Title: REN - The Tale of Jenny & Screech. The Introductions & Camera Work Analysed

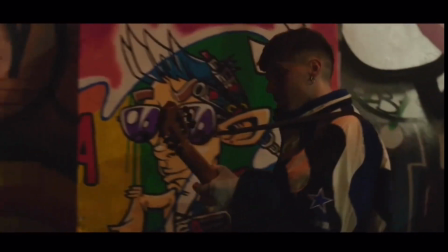He's descended into hell. He's in despair. He doesn't know what to do.
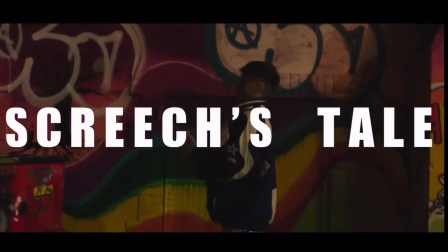And then it slows right down to the final one note,
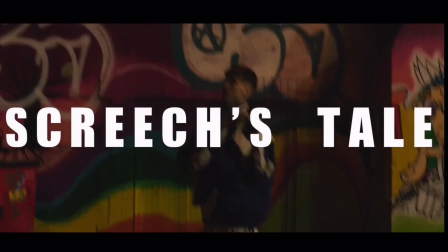which depicts the death of Screech. He then turns to the camera and starts to sing.
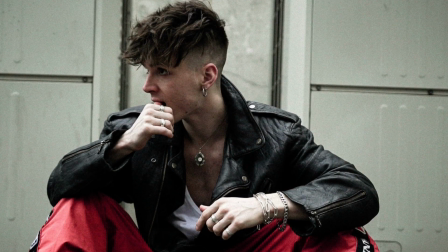As you can see from that, it's a lot longer than Jenny's introduction.
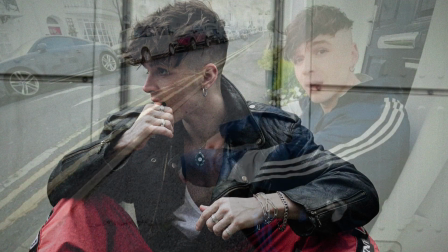Then, of course, we move on to Violet's introduction. By far the longest introduction of all of them,
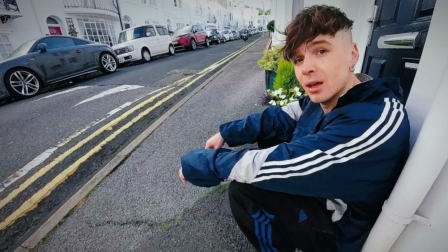and probably the one which tells Violet's tale the best.
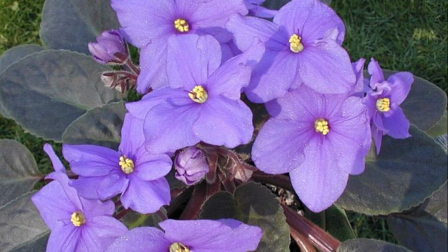It definitely tells the best out of all the three of them. So we'll look at Violet's.
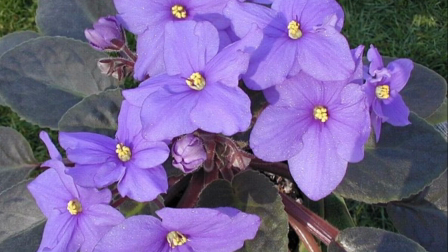Starts off with this kind of
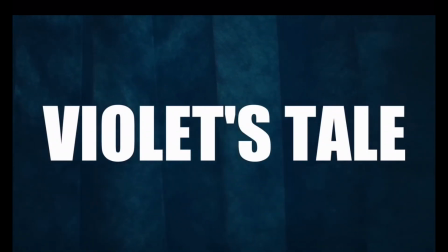almost sorrowful little melody. It's very quiet, very reflective.
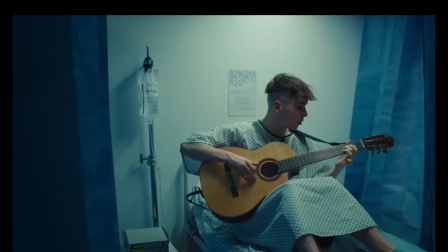Obviously, this is the bit when he's sat at the edge of the bed before he does the rewind,
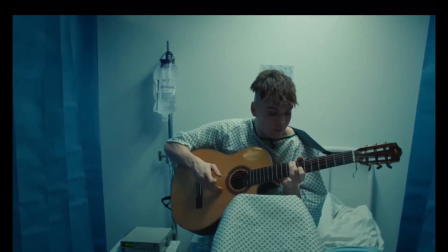and he's telling us about this poor girl who's in hospital, but we don't really know why.
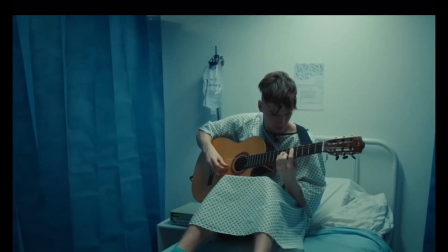And then all of a sudden the tempo changes and we get this almost medieval
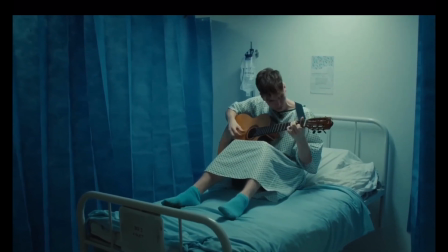minstrel type vibe about the music. It's like he's telling a story.
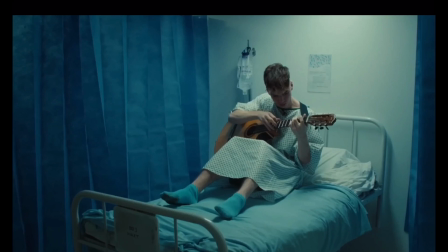Well, he is. He's telling Violet's backstory about how she was abused as a child, about how she moved out and ended up with Stevie as a boyfriend.
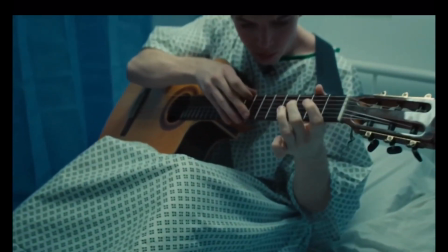Then, of course, we get into this tapping, as it's called,
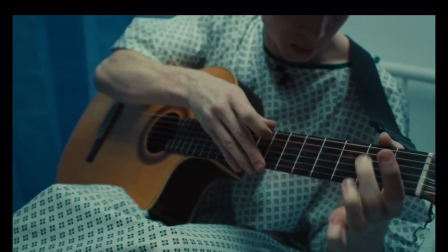or shredding, where he's playing just the neck of the guitar. And it's very violent, very fast.
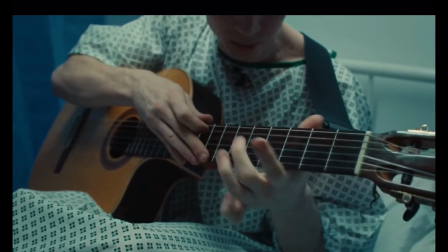This is obviously the bit in Violet's tale where Stevie is beating her up, basically, isn't it?
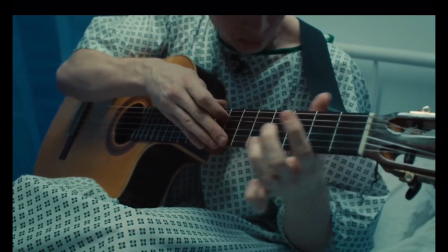This is tapping. It goes on too long. It's very uncomfortable.
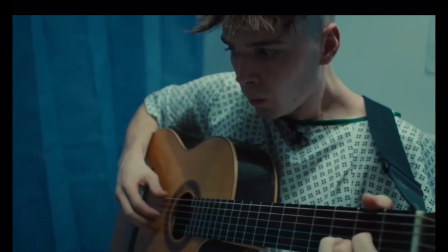And then he comes into this. Notice his wide eyes.
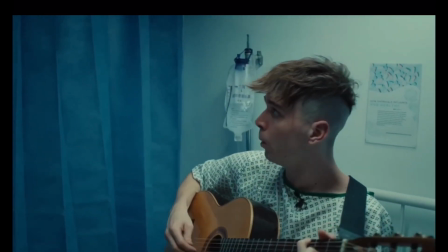He's making his eyes big, like a baby's eyes, looking around at the new world
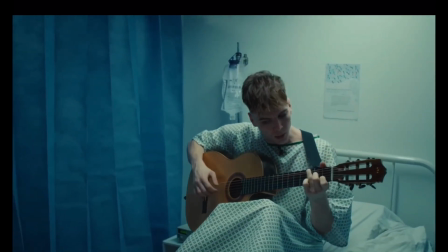which he's come into, or they've come into, as we know.
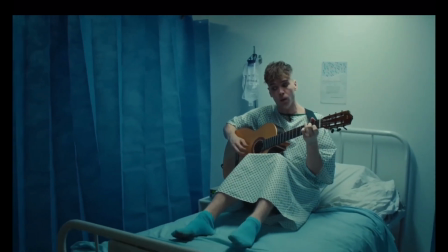And of course, the eerie sound is the ghostly sound,
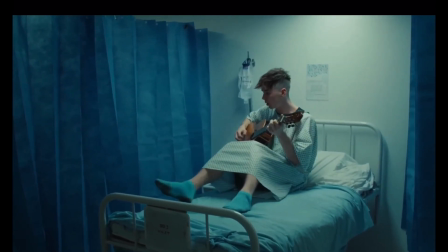lamenting the departure of their mother. As we know, Violet dies.
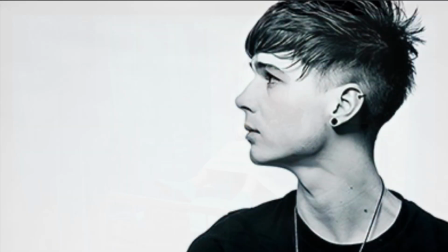So as you can see from that,
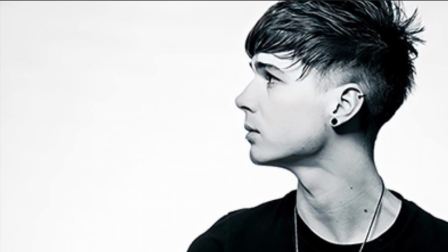all of these intros actually tell the whole story before the story actually begins. I think that is quite genius of Ren to do that.
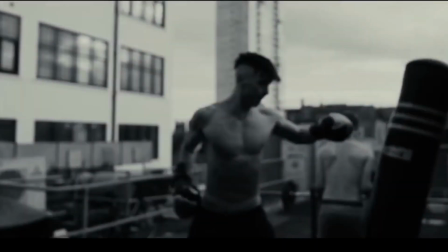I also want to talk about the camera work and how the camera work has progressed throughout the three tales. We start off with Jenny's tale, and it's quite basic camera work, really, isn't it?
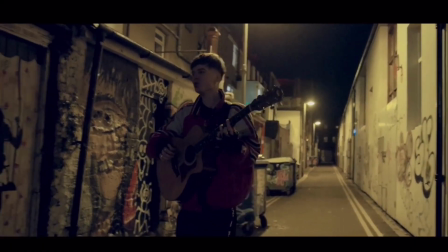He basically just walks backwards as Ren walks towards him.
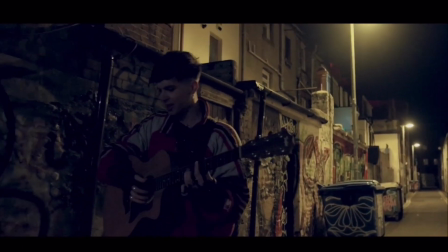There's a couple of close-ups, and that's basically it, really.
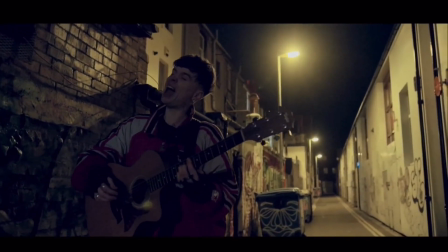There's not a lot of flair to the actual camera work. It is fairly basic.
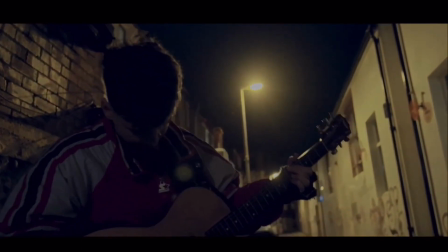I wouldn't like to do it. It's well done to him for doing it.
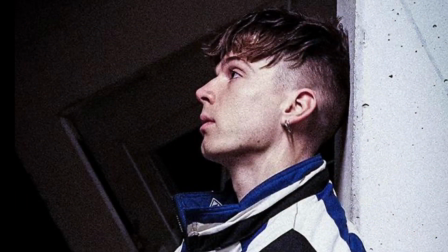But then, as the tales progress, the camera work just gets better and better.
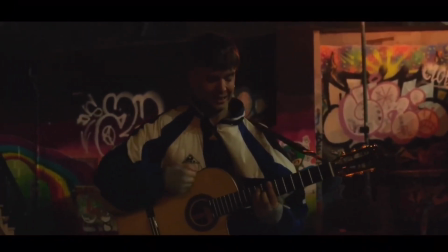Like in Screech's tale, you've got this,
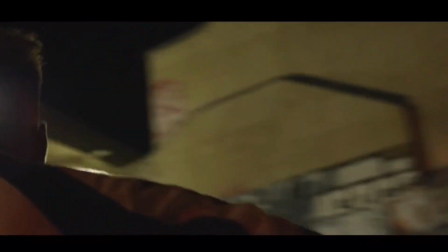where he's actually, the camera's spinning around him to get that
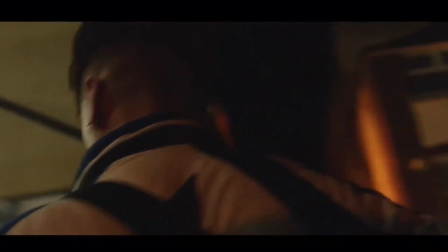emotion in you, that feeling of
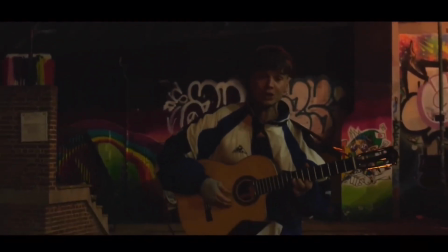disorientation and panic is just done by that pure camera work.
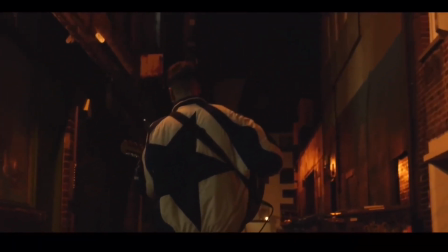Another thing he does is the walk past.
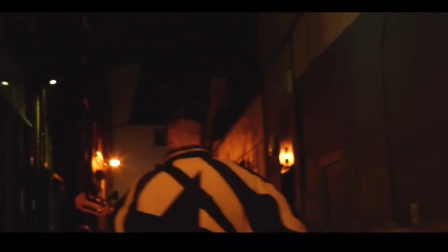In this, as he's coming up, he walks past Ren to get into the right position,
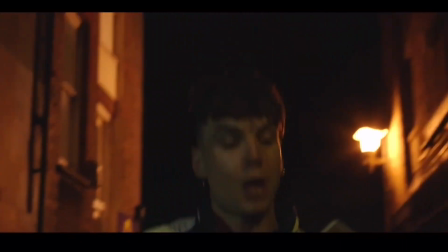exactly on time to face the blue lights.